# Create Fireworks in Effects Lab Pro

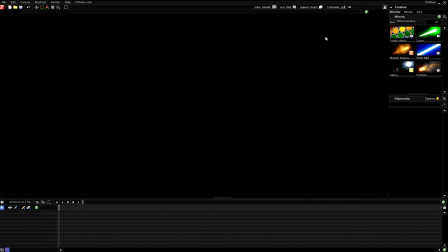20s
Hey guys, DV here. Today we're going to be making a firework using visual effects software from fhxome. This effect can be accomplished using Effects Lab Pro or Vision Lab Studio. To get started here, we're going to drag the particle engine onto the canvas that we've set up.
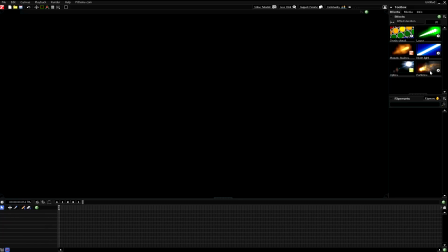34s
It's just a blank 1920x1080p canvas. So we're just going to drag and drop the particle engine. You can see here we have this little these particles that emerge right in the center of the screen. So to make this look like a firework,
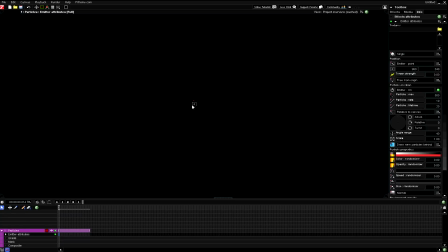49s
the first thing that we have to go ahead and do is adjust the position to have it up a little bit higher where a firework would actually explode if this were the night sky. And then we want to go ahead and adjust some of the emitter attributes. So we can do that just by clicking on the emitter attributes.
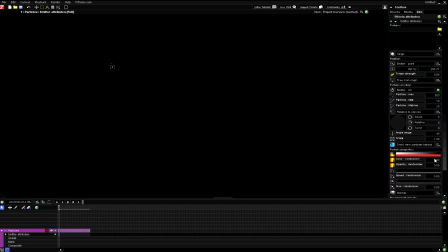65s
All the attributes are over off to the side here. We have a number of different options that can be changed. So first we want to go ahead and we want to change the duration, just stretch the clip out a little bit longer. So we can do that just by dragging this out. It's pretty good right there.
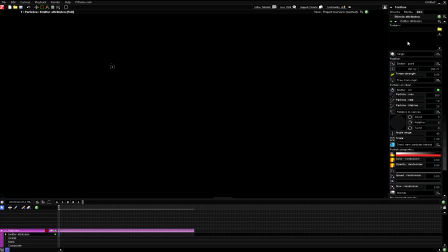81s
And then we want to go ahead over here, and under the textures toolbox, we want to go ahead and import some of the textures that are included with the program.
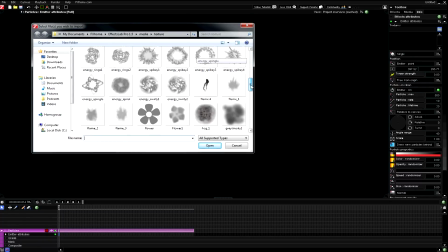89s
Some of the ones that really look good for this effect are the photons and the sparkle effects. We're going to go ahead and grab a couple of these, and we'll go down here and grab sparkle, and then we'll just click open, and it's going to import them all.
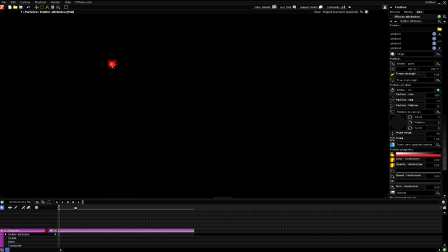104s
And then you can see here we've kind of got little bit of an emitter going on here. It's just spewing particles, but doesn't really look like a firework yet. So what we need to do first is go over back to the emitter attributes, go down to the
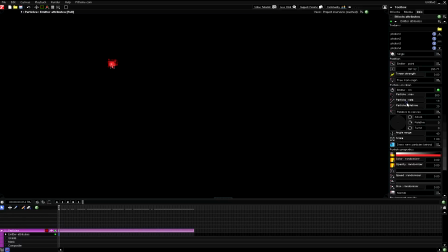120s
particle rate, and we want to up that to about 25 or 30. Okay, that should be pretty good. And then we also want to change the particle lifetime and up that to about 75.
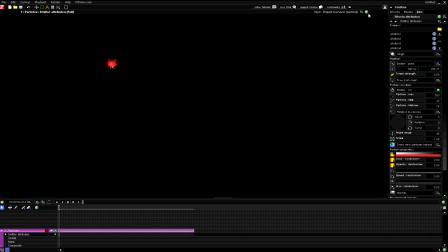134s
You can play around with a couple of these effects, and depending on which ones you change, some of them work better together than others, but I found that these work pretty good. Then you want to scoot down here to relative to canvas, and you just want to adjust that just a little bit. Don't worry if it's not perfect. About -4.70 is pretty good.
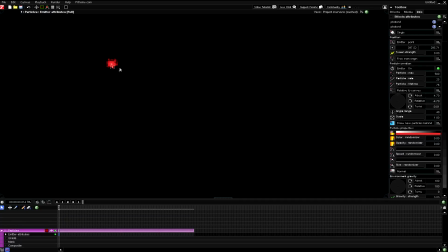153s
Just puts it a little off center there, but what really makes a difference is when we up the angle to 180 so that the particles come out in full circle instead of just going upwards like they were before. You can see now they're just going out like all 360 degrees.
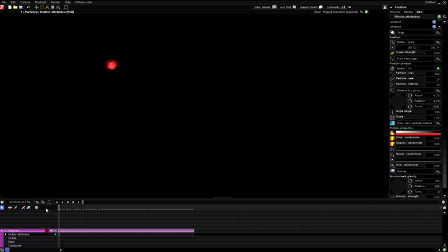171s
And then we also want to go ahead and change the scale. On this first frame here, we're going to do a little bit of keyframe tweening here, some animation. On the first scale, on the first frame, we're going to adjust the scale down to about 0.38, 0.4.
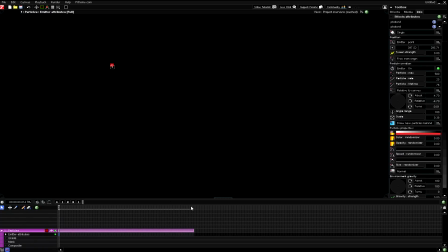186s
And you can see it's pretty small there, but it's going to end up getting a little bit larger because we're going to go ahead down to the end here, and as you can see, it's gradually becoming larger, but it's more of like an O-ring than anything else.
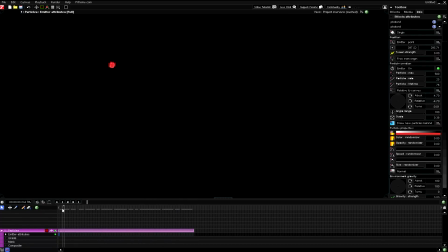203s
It doesn't quite look like a firework, so we're going to have to keep working on that just a little bit. What we can do to kind of adjust that just a bit is go about 4 or 5 frames in, and we're going to turn the emitter off. That way it's not going to continually spew particles out, but rather it's going to have more of this
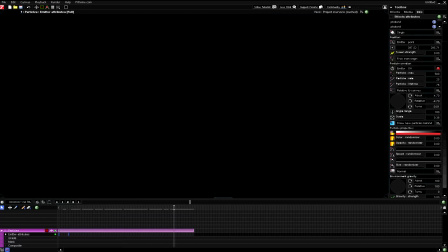222s
like effect where it just where they stay together instead of, and like fade out like a real firework would. So then the next thing we want to go down to do is adjust the particle properties and the color. So if we go ahead and click on the color palette here, it opens up the color gradient and opacity options.
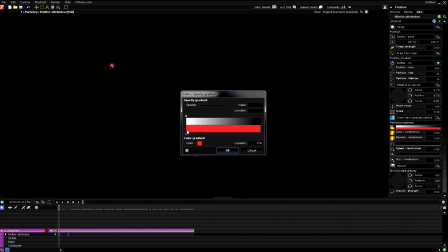242s
And basically what you have here is your color at the beginning of the effect, and then the color at the end is down at the end of the gradient there. So if we just move that down there, just click there. You can adjust the color at the end. So I think I want to do like a green to a blue. So at the end, I want to have like this bluish color.
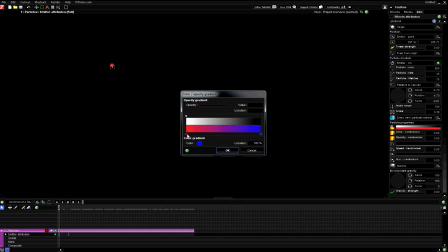263s
And at the beginning here, I'm going to adjust that to be greenish.